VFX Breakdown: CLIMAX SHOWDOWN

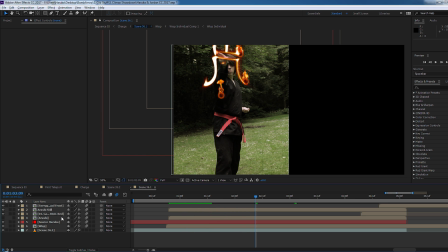This kanji actually means arashi, which is storm, and I thought, oh, that'll be cool to have it.
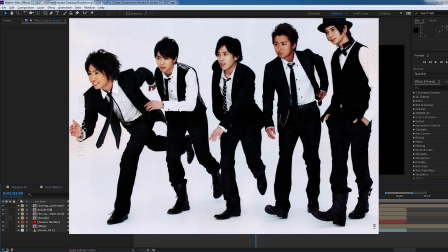But there's another reason. Arashi is also the name of a Japanese boy band. I was a little bit obsessed at the time with them.
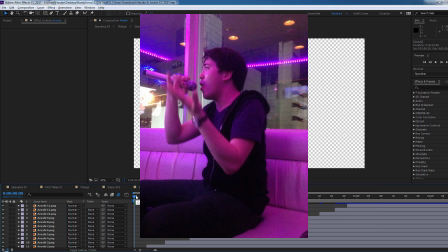I still do sing their songs at karaoke occasionally, but not as much as I used to.
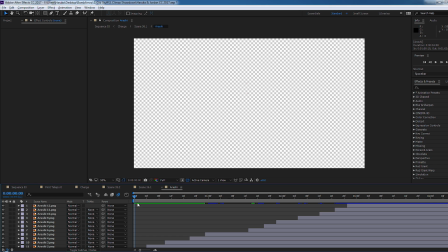But anyway, so I managed to find a stroke-by-stroke writing order for this kanji on the internet, but they were just pictures. It wasn't a GIF. That's right, GIF. It's a hard G, not GIF.
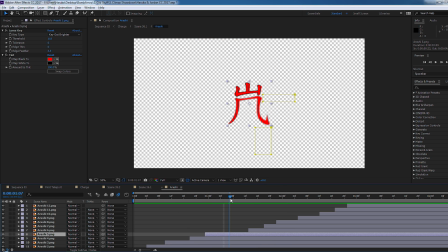Anyway, so what I did is I used these layers and these masks. By moving these masks, I could essentially animate the drawing of each of these strokes in the correct stroke order.
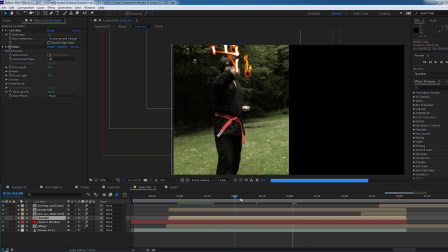And then I added a nice glow effect to it and tried to match it up as best I could to my fingers.
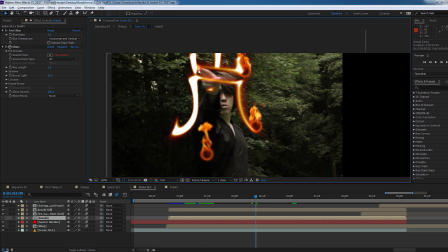Because I was just writing it in the air, there is actually a little bit of a disconnect between where the line that my fingers are drawing and the actual kanji is.
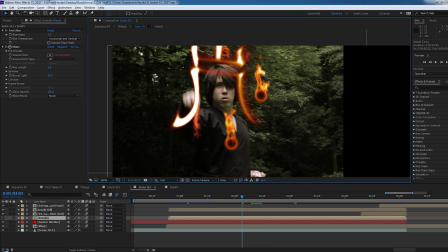As you can see, I also added some particles to my fingers to make it look like I have like fire coming out of my fingers. You can see it kind of here, which was a little bit cool.
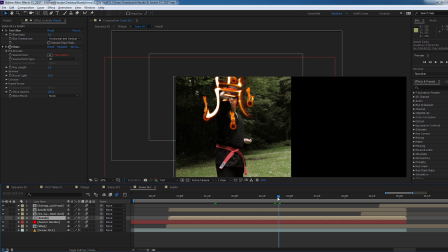And then of course there are these flame wheels added to it, because just writing a glowing flaming kanji in the air wasn't cool enough. I had to make it cooler.
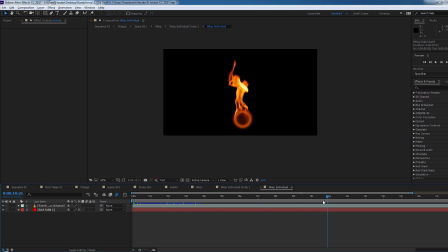So if you look at this wisp, it is just a flame around a ball, and the flame is just a flame element. This is also from Video Copilot. I think you all realize that I use a lot of the tutorials and stuff that they give, because why not?
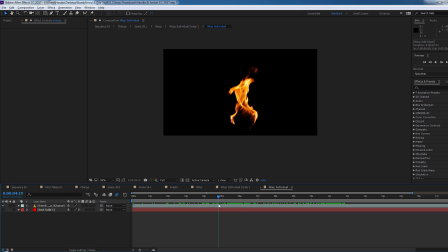They're really good. Seriously, go to Video Copilot.
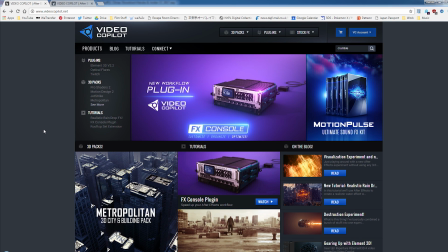Go, if you're interested in any of this stuff you want to learn, go to Video Copilot, look at their tutorials, do the tutorials.
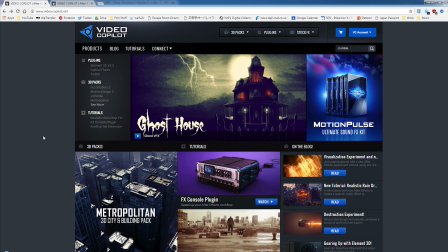Don't watch them, do them as well.
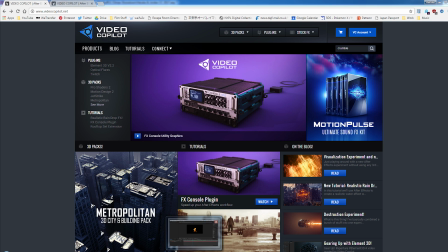Pretty much everyone who does YouTube and does VFX, they use Video Copilot, so definitely use them if you're interested.
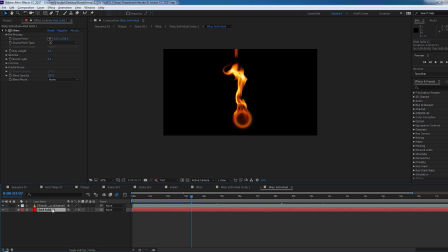Anyway, so I used this element and I added this red ball, which has the shine effect on it.
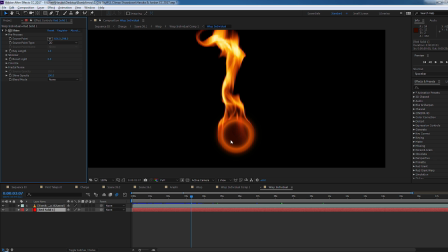It is literally just a red ball with this shine effect, so it makes it look kind of like a glowing fire orb thing,
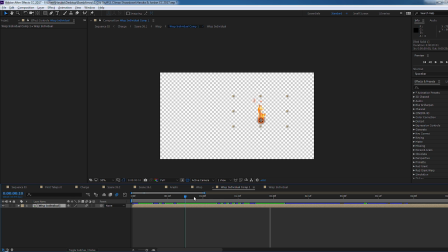made it rotate by just offsetting the center so that it looks like it's orbiting rather than just spinning around,
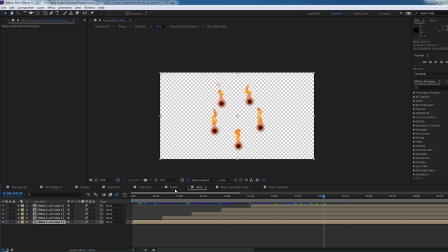and then duplicated it 5 times, and then just added it into this scene
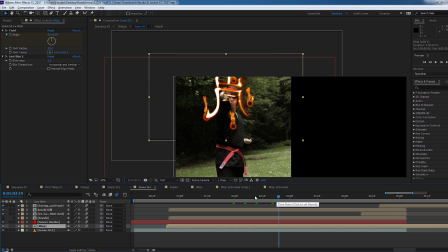so that it just looks a little bit extra cool, Japanese occulty type thing.
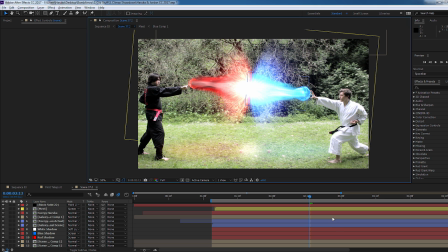Now for this last shot, the final shot of the video, obviously this is VFX. I mean, we have these 2 big ass laser blasts going on in the middle, and these 2 effects,
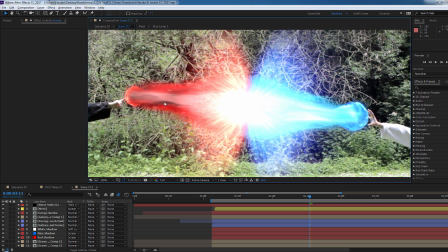these are the exact same on both sides, it's just the colors were changed. So we have this orb that's kind of a little bit distorted, and then it's blasting out this laser, and then it has this kind of where the lasers intersect. Some of it is going backwards, and I would play this back to you,
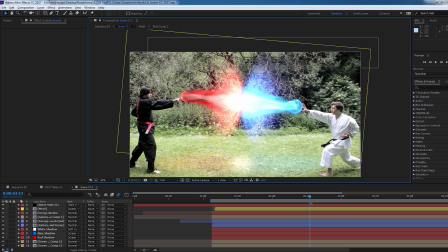but there's hella particles and a lot of layers going on here that it's actually really slow. You've seen this quite a lot, and any kind of like Kamehameha effect, there are a lot of tutorials and stuff on the internet how to do that.
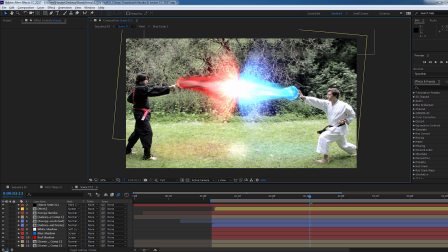That's not actually what I want to talk about.
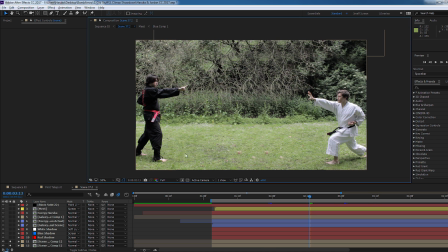This shot actually, even with this, if you just ignore all of the lasers and everything, just look at the background, this screen here, this shot, this frame is also edited, and I don't think anyone has noticed that. At least no one has said anything in the comments, and all the people that I've shown it to have never ever said, oh,
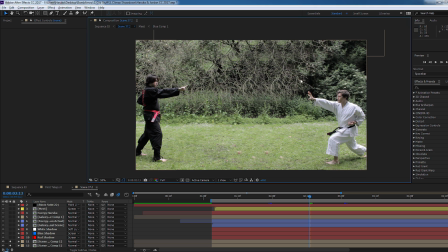that last shot was edited, aside from the obvious VFX laser stuff going on in the middle.
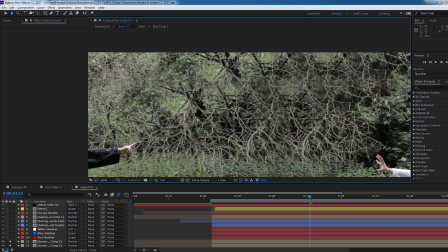So what exactly is wrong with this? Well, if we zoom in, you can kind of see that this branch here looks like this branch.
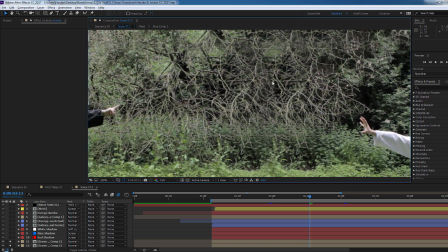Yes, that's copied. This area here, oh, it looks a little bit like it's being copied. There is a little bit of duplication going on here.